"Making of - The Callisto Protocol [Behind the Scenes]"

And that's a fantastic tool for really sort of cutting through the noise in some respects, for connecting with people and evoking that kind of almost like lizard brain reaction of terror and fear to what's happening on screen.
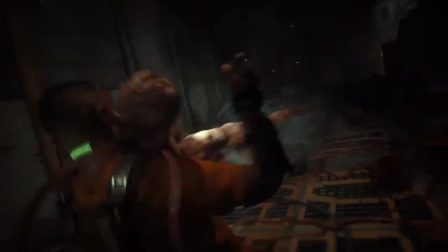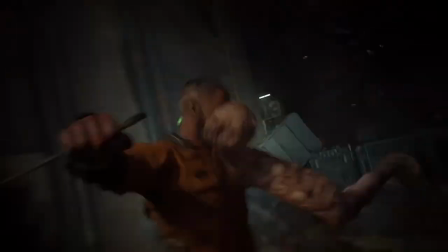You know, conflict is drama.
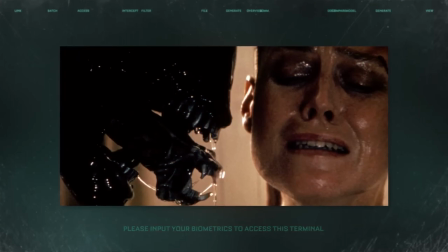(4:30)
And physical conflict, aka brutality, is the most primal form of conflict. And it's something that everyone can understand. You have to be very, very careful with it. You know, you see somebody come along and chop somebody else's head off, like Tom Savini did in Friday the 13th.
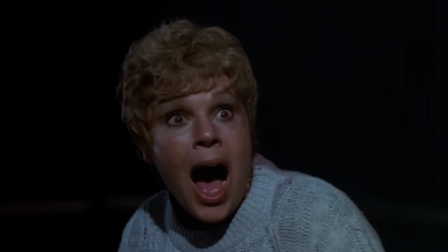(4:48)
Well, that had never been done before. It became like a magic trick. You say, how did they do that? But it's gone. And then you go forward. I do the same thing a magician does. A magician is trying to make you believe that what you're seeing is really happening. Well, that's what we're doing in the movies. We do have a lot of parts coming off and dismemberment and all of that. We have bones showing up, but it's not like, oh, this game is about showing the bones. No, I think it's about the combination.
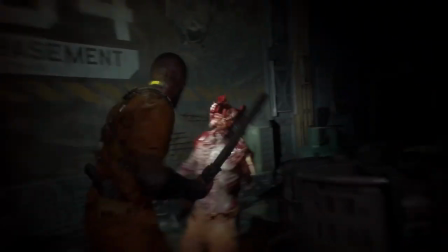This is really about survivorship. I've got a bone up. I actually have to match that level of violence.
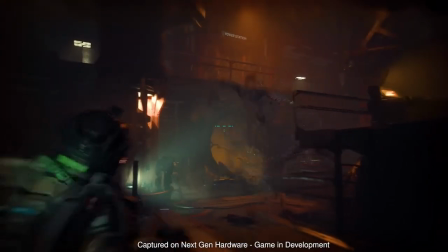(5:29)
I have to become offensive. It also so crosses a line from civilized behavior that it lets you know that in this story, this is the world we are in now. You know, you really have to put your characters through the ringer in horror.
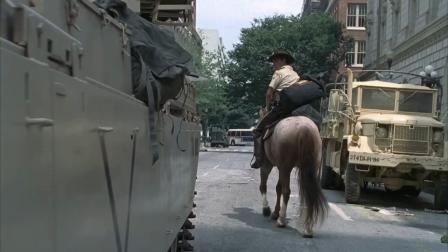(5:44)
If you have a guy trying to get from point A to point B, you know, that's a story. You can have conflicts happen along the way.
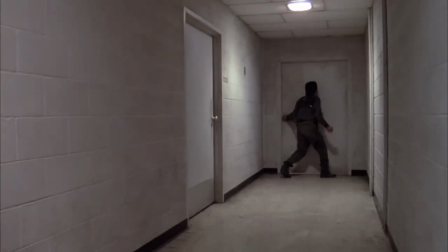(5:50)
If he's got a broken leg and his bones hanging out, story's about 10 times more interesting, to me at least.
I'm just trying to give you a chance at rebirth.
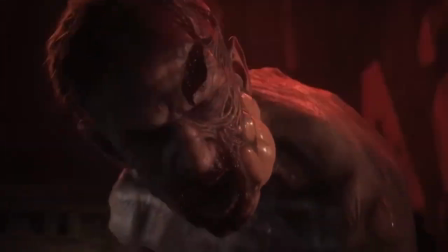In creature design, no matter how fanciful, if you have one toe in reality, maybe, you're going to fare better than if you are doing something that is a complete flight of fantasy.
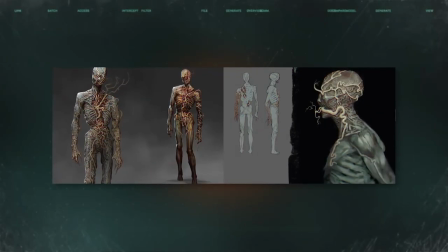(6:24)
You know, biophage didn't just happen. It took a lot of like nuances and drawings and sketches and 3D pieces and stuff like that. And then I realized personally, the thing that scares me the most is a deranged human. When you make a character that is two arms, two legs, a head, two eyes,
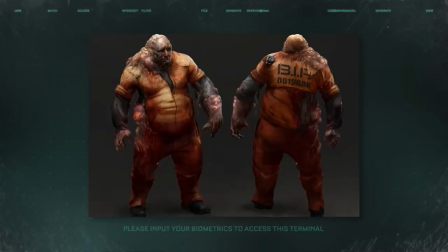(6:47)
you're building familiarity into it. Does that make it more or less scary?
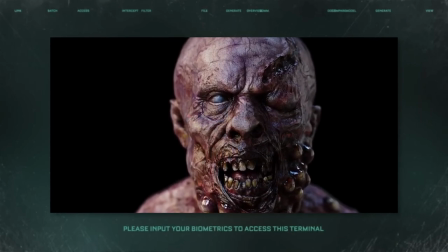(6:53)
There is something a lot more terrifying about being able to look at a creature, seeing that there's a human, relatable side, right? That could be me.
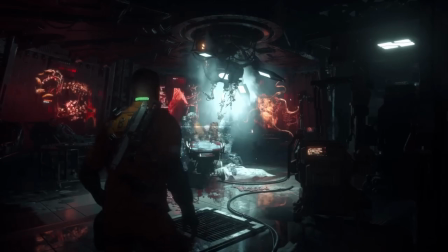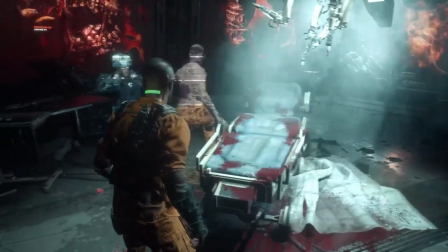You have to come up with the style and what are these creatures?
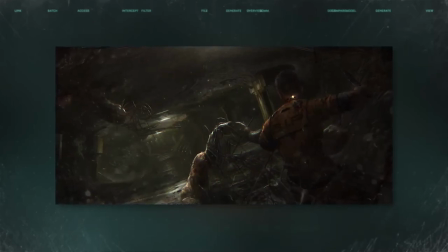(7:21)
What are the roots of these creatures? Are they aliens? Is it something biological?
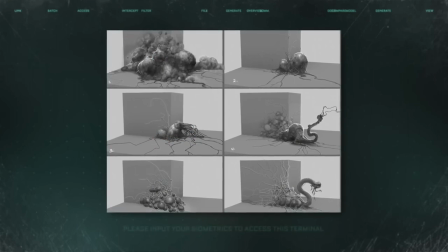(7:25)
Is it something that's evolved? You know, you have to kind of set down those roots first. We want to ground everything we do, so we want people to believe on what they see, and that kind of breaks the barrier on thinking that that is just another game or just like something created. Glauco's amazing, not just his creative eye, but also just, you know, his mind and the way that he has taken the human form and turned it on its ear, kind of giving you this kind of twisted humanity vibe with
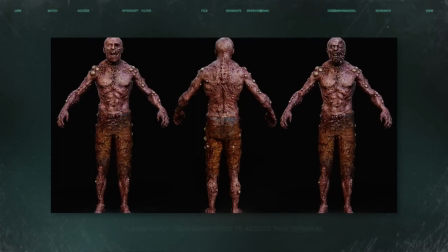(7:54)
bones growing out and teeth growing out and eyes turning into something different. My favorite, which I played a huge role in that one personally, I had a lot of fun sculpting,
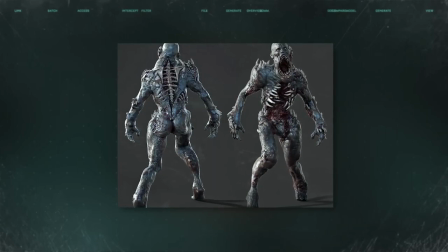(8:05)
is Big Mouth, is the guy that we see in the first trailer, and we see it a couple times in the other demos too.